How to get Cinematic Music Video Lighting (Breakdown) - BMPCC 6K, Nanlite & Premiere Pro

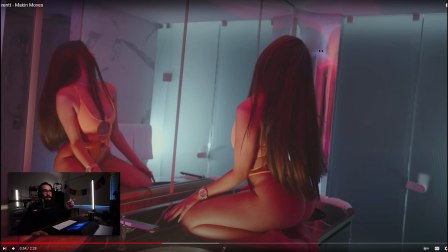[22:46]
so yeah um awesome right cool shot you've got um the same setup you've got the the pavo tube um 15x to camera right you've got the shot through the frosted glass which is a really subtle shot
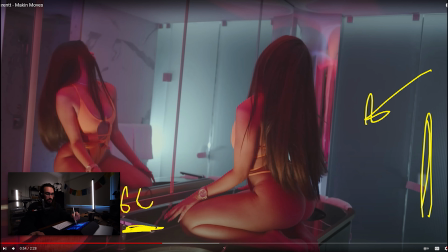[23:05]
you also have here a Pavotube 6c which is giving that glow and kickback from the basin the basin is white right so you shine the 6c in the basin and it kind of reflects that light softly
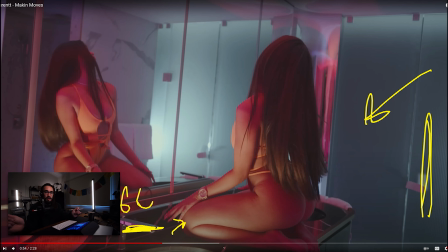[23:19]
back to the subject that was a good one from max just threw the 60 in there and you know he's like hey man we just need to do it and you know what it's done it's lit up the watch the arm the leg the other arm like it's provided so much
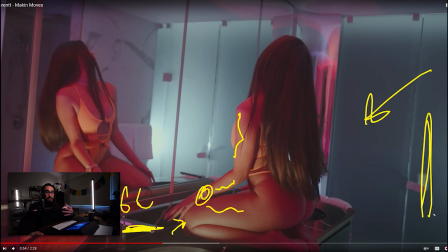[23:33]
more just beauty to the scene as compared to the scene here with Michelle it's
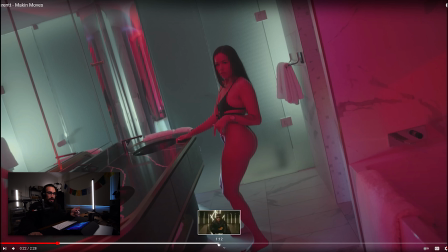[23:48]
more of like that you know red glow effect right and then we bring it back um here to summer and
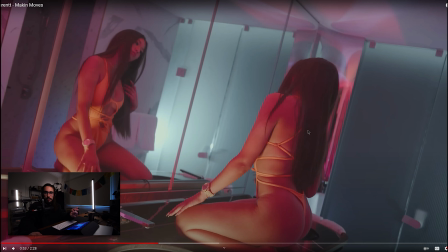[23:56]
you have more of like a warmer glow and you can see the skin tone so yeah it's it's cool like they're not exactly the same lighting setups but this is the idea you know if you want to add something add something subtle um and it really just works just amazing can't get lighting better than this
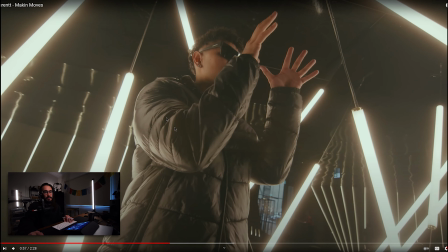[24:16]
yeah so obviously once again back in the lighting features you see i mean i didn't we didn't create this um obviously you know with massive budgets for sure we'll do it um but this is already there and and you see the side of his face awesome super soft nice i love how on
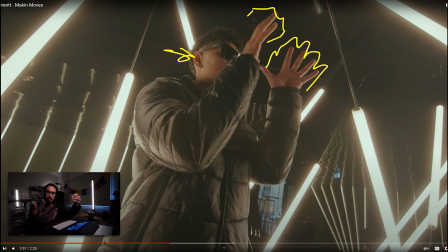[24:34]
on his fingers these hands there's like a backlight and it really just adds um just contrast you know what I mean contrast to the hand obviously all the practicals in there just add this really nice effect you've got the um the pro mist one eighth uh black pro mist filter on there so you've got like a nice glow just as you see here in the shots um in a studio uh
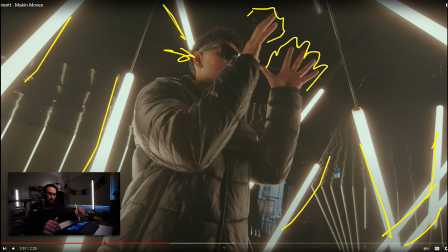[24:57]
you have that effect so that's helpful framed up on the tokina 11 to 16 millimeter nice wide angle there and you know if if as i was saying like with the narko walking through the
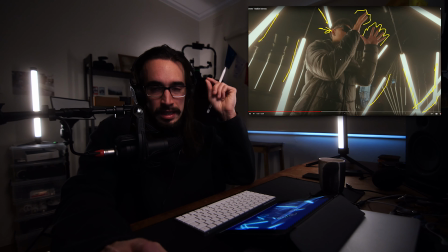[25:11]
apartment if the lights are already set up then just go for it you just have to understand that lighting you know is so important that you don't want to just do it because it's lit but you want to do it because it's lit well um and has a high enough exposure as well
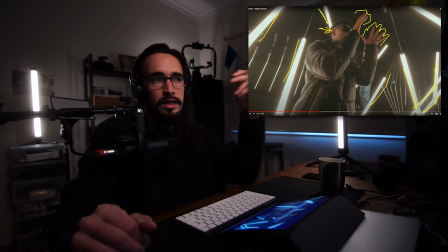[25:26]
it's very important wishing like f 2.8 i think the iso i think i turned up to like 3200 you can kind of do that black magic either go like okay 400 native or like 25 I think no sorry it's 2500 I think 2500 is just a little bit nicer than 32 and
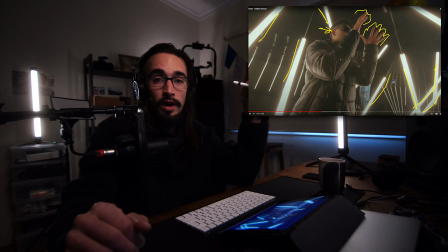[25:38]
there's not much difference in terms of exposure so yeah we're either 400 for certain scenes that we had enough lighting or um 2500 ISO but there's that dual native ISO so you know you can't get away with it and ISO is like turning it up isn't a problem it's just when you don't
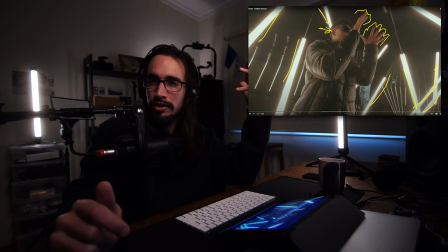[25:54]
have light even if you don't have light and you're like 400 there's like a lot of grain you know what I mean so just make sure you have enough light and your ISO levels shouldn't matter if you don't past like 3200 on black magic for example so
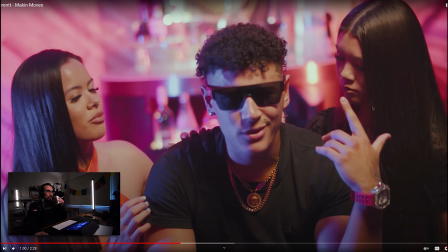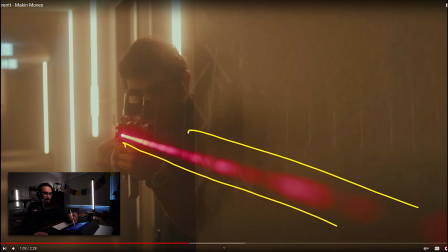[26:16]
yeah how we got that obviously haze haze the half strength pro mist black filter um that's it i mean
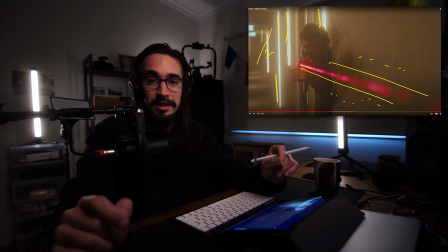[26:33]
obviously you've got some awesome tube lighting all throughout this hotel thanks to thanks to the hotel there
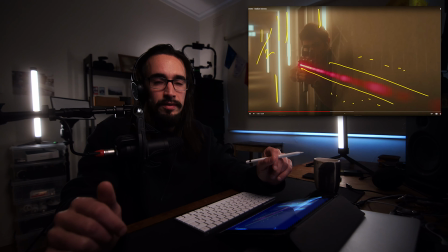[26:41]
um yeah it's cool you know what I mean like um you just need a few of these things and the the wonderful uh I think camera operated by Bilal for this one um got a really amazing scene um and just angle and line I love it that's uh can't wait for more
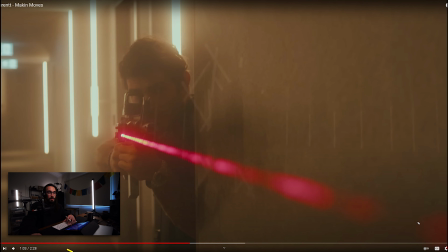[27:02]
and thanks to uh John Fox for the prop guns as well um just
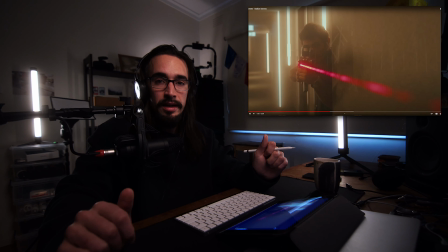[27:07]
bear in mind that yeah we had to get you know permits and things like that to let everyone know that we do have real firearms in a public space obviously no bullets and things like that but you can tell that it looks like pretty realistic because yeah they're real but hide through it you know obviously a
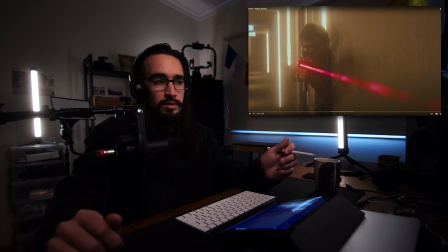[27:25]
professional hire company and the police were obviously notified you know of what we're doing we need to make sure you cover all those areas because you don't want any problems on set but you also want
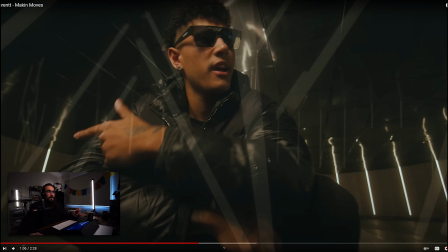[27:41]
to make it look really cool which it does so
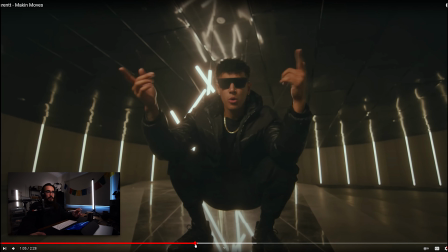[27:47]
yeah I mean just just running back to it like this is kind of the lighting that I'm really proud of
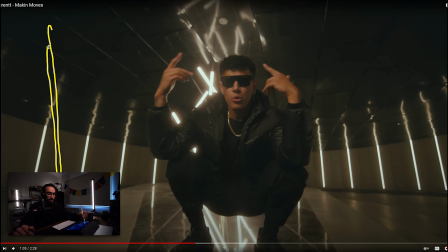[27:54]
the only light we had because we only had myself and max at the time this was the first this was actually the first shot of the day um the complex apartment scene was kind of like the first main scene you know but here there was already so many practical lights
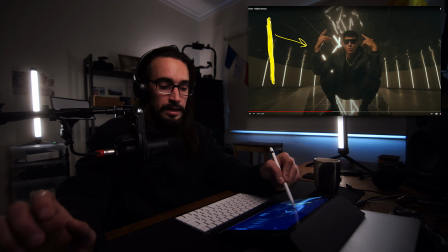[28:12]
all we needed was one power tube 15x on uh and color matched to
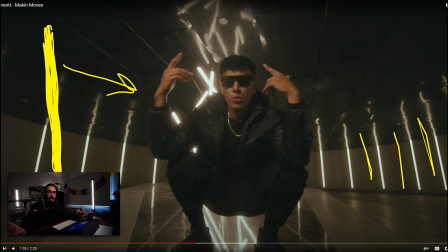[28:17]
these other they were pretty warm it was probably like 3000 kelvin or something like that um to just match you know pretty much like you don't want to introduce a blue or red or anything that's like just just match
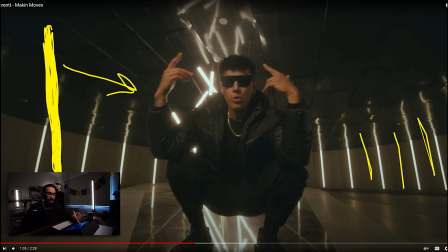[28:31]
it right this whole scene's already lit so well um and obviously on the side of his face here it's just lit up really beautifully um and then we have sort of like a fall off you know we have some shape so some some darkness on on the side of his um left side of his face to
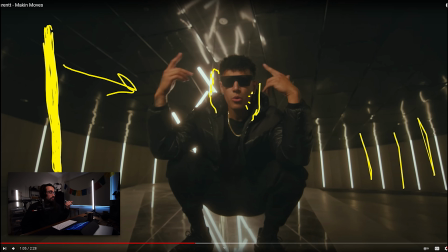[28:49]
camera right so just one one pavo tube you know 150x and just boom just held it up there thankfully they have the
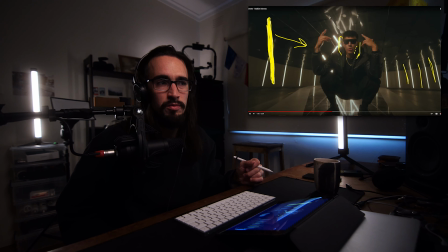[28:58]
frosted glass already on them um i don't i don't need extra diffusion because we have you know offers about 100 maybe like 80 strength and kind of had it somewhat away from him um saint laurent uh and it works just
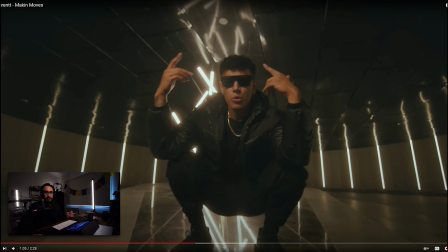[29:12]
really well you know it's um it's it's epic
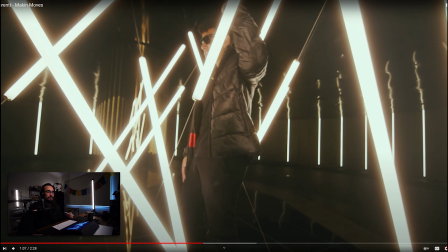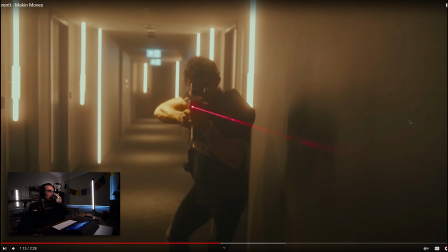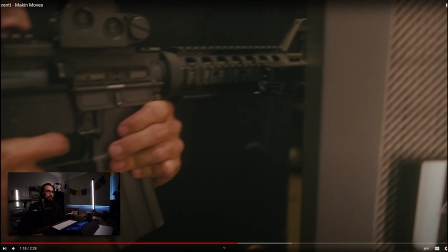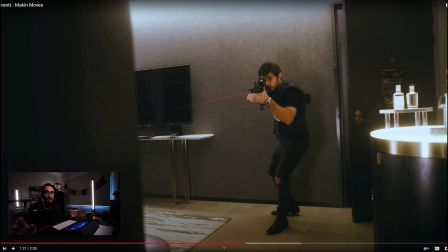[29:33]
So yeah, once again, natural light, just all lights in the hotel. I mean, this obviously, this hotel is like more luxurious one. So you've got like, you know, um, practicals under here at the bar, you have sort of like this led strip that's shining light down and it's really soft and stuff.
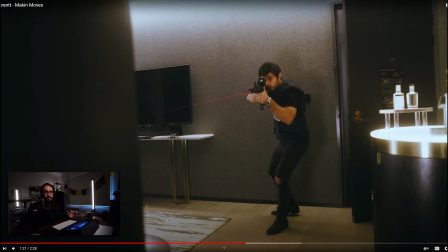[29:51]
Um, but essentially apart from that, you know, we wanted to make it look like it's just, this is the reality of it. You know, this is like real life whereas well like this is this is one timeline better said this is one timeline in terms
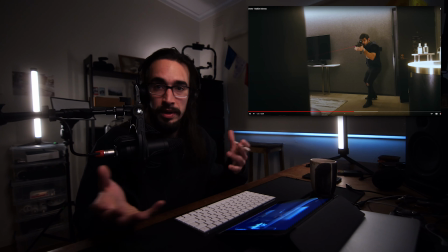[30:04]
of like the police like he's like you know i want to cap i want to capture this guy red-handed blah blah whereas you know standalone it's like making he's on his own time you know what i mean so he's got all the interesting lighting and stuff so he's like really finessing like really like living life on
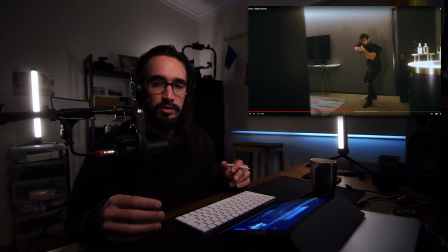[30:19]
his terms whereas this guy's like you know buy the book trying to do the right thing um and you've got this like just neutral flat lighting i had to do a bit of color grading to make sure his skin popped out um but apart from that you know just just use the same lut and same kind of levels and uh you know it sort of conveys that